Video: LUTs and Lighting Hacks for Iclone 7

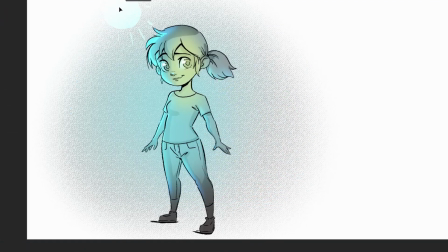4:06 I don't really have a logical explanation for that one, I just think it looks better.
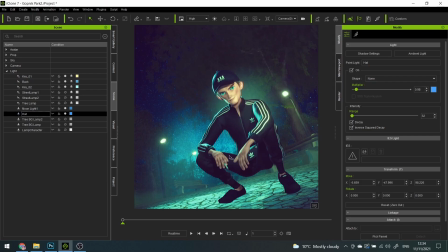4:14 Something still didn't feel right. You probably guessed it, it's still way too dark, especially on his left side. In this case, I created another lamplight. Not only did it help create a more finished look to the overall composition,
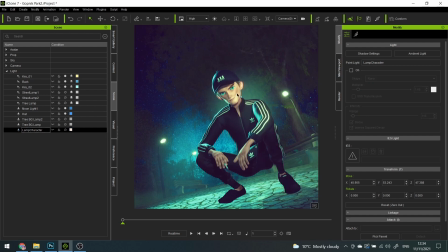4:31 but it also got rid of the shadow on his face that was bugging me a little bit. And speaking of composition, don't forget to use some lights to define some of the background shapes. Not only does it add more color to the picture, but it also helps with the contrast and helping your character stand out again.
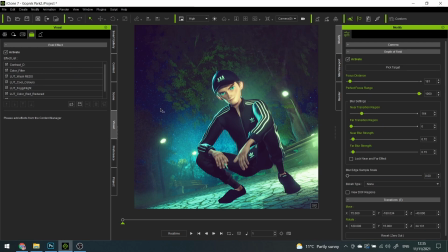4:52 But you might try everything in this video and still get a very dull result. You might think there is something wrong that you did? No, no you didn't. You did everything right. What you're missing are my favorite part, the LUTs.
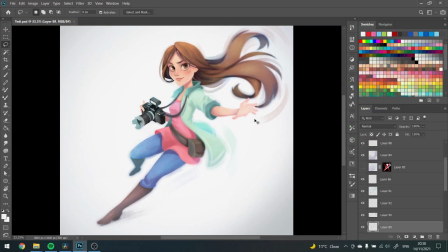5:09 I already mentioned them in my previous video, but in this one, I'm actually going to go a little bit more in depth.
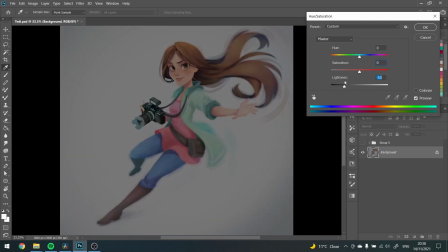5:17 The way I see LUTs is like playing with the contrast, saturation, hue, and brightness levels in Photoshop.
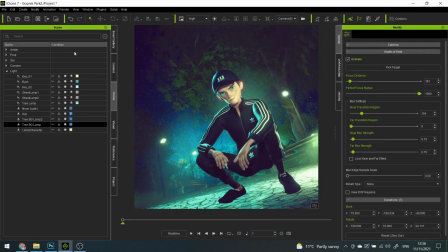5:26 So you might have picked some really nice bright colors for your lights, but they look kind of bleh. I'll be honest, I don't know what each LUT does. I've been judging what they do based on the preview image, but I'll go through each one of them and explain my logic.
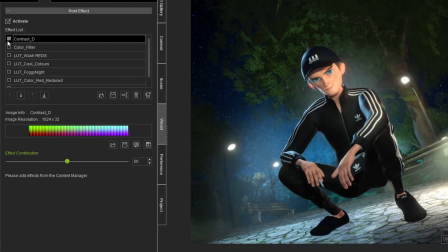5:45 Every time you open Iclone 7, you have two of the post effects already active. One of them is the contrast, which is quite useful, but I haven't really touched it in this case. And the other one is the color filter. As you remember, most of the lights were blue or yellowish in color, so to match that,
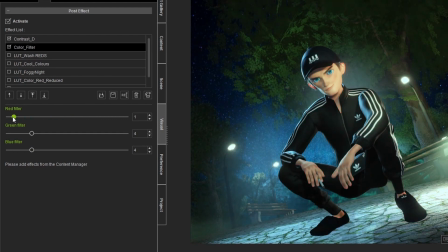6:03 I wanted to decrease the power of the red color while increasing the power of the green and blue color.
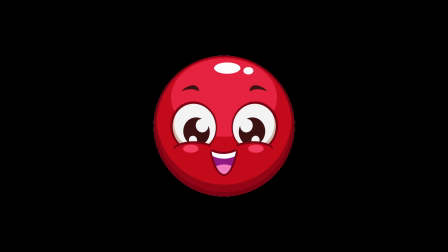6:11 Wow, that sounded so unprofessional. Anyways, as you can already tell, red color is the enemy in this picture. Also, I have no professional knowledge of what I'm talking about.
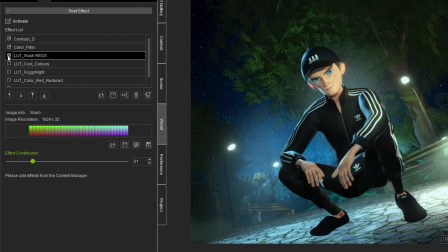6:24 But I still liked red, so I used the LUT wash reds, which added the red tint.
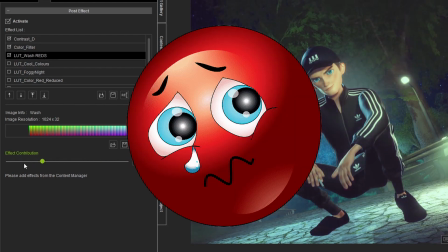6:29 I don't know, it's kind of washed out. But enough about reds, let's get back to blues and greens and yellows.
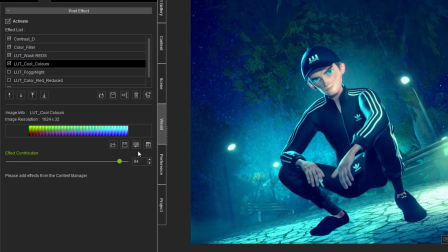6:36 To increase the bluish tint in the picture, I used the Cool Colors LUT. Things were getting a bit too bright, so I added the Foggy Night LUT with a very low strength.
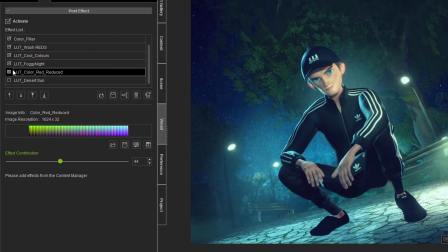6:47 I honestly don't know why I even bothered, oh well. But even more useless was the Color Red Reduced LUT, which basically did almost nothing, so I kind of left it out in the end.
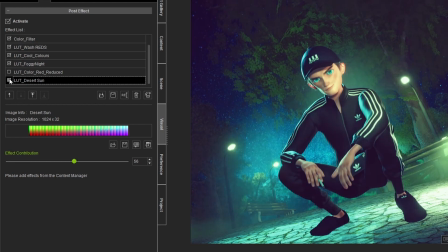6:58 And lastly, I wanted to add something yellowish, and the Desert Sun LUT did exactly that. Don't forget, you can play with the strength, but also you can play with the order. For example, the Desert Sun LUT doesn't have the same effect depending on the position, whether it's on top or at the bottom.
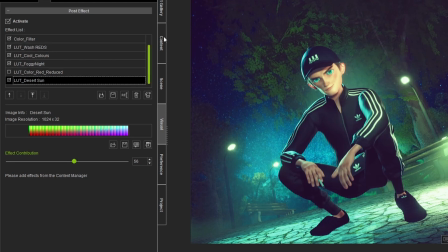7:17 Also, if you're wondering what I did first, whether it was the lights or the LUTs, I'm afraid I kind of did them simultaneously. I was experimenting, trying different things, and I was having fun. I had no idea what I was doing.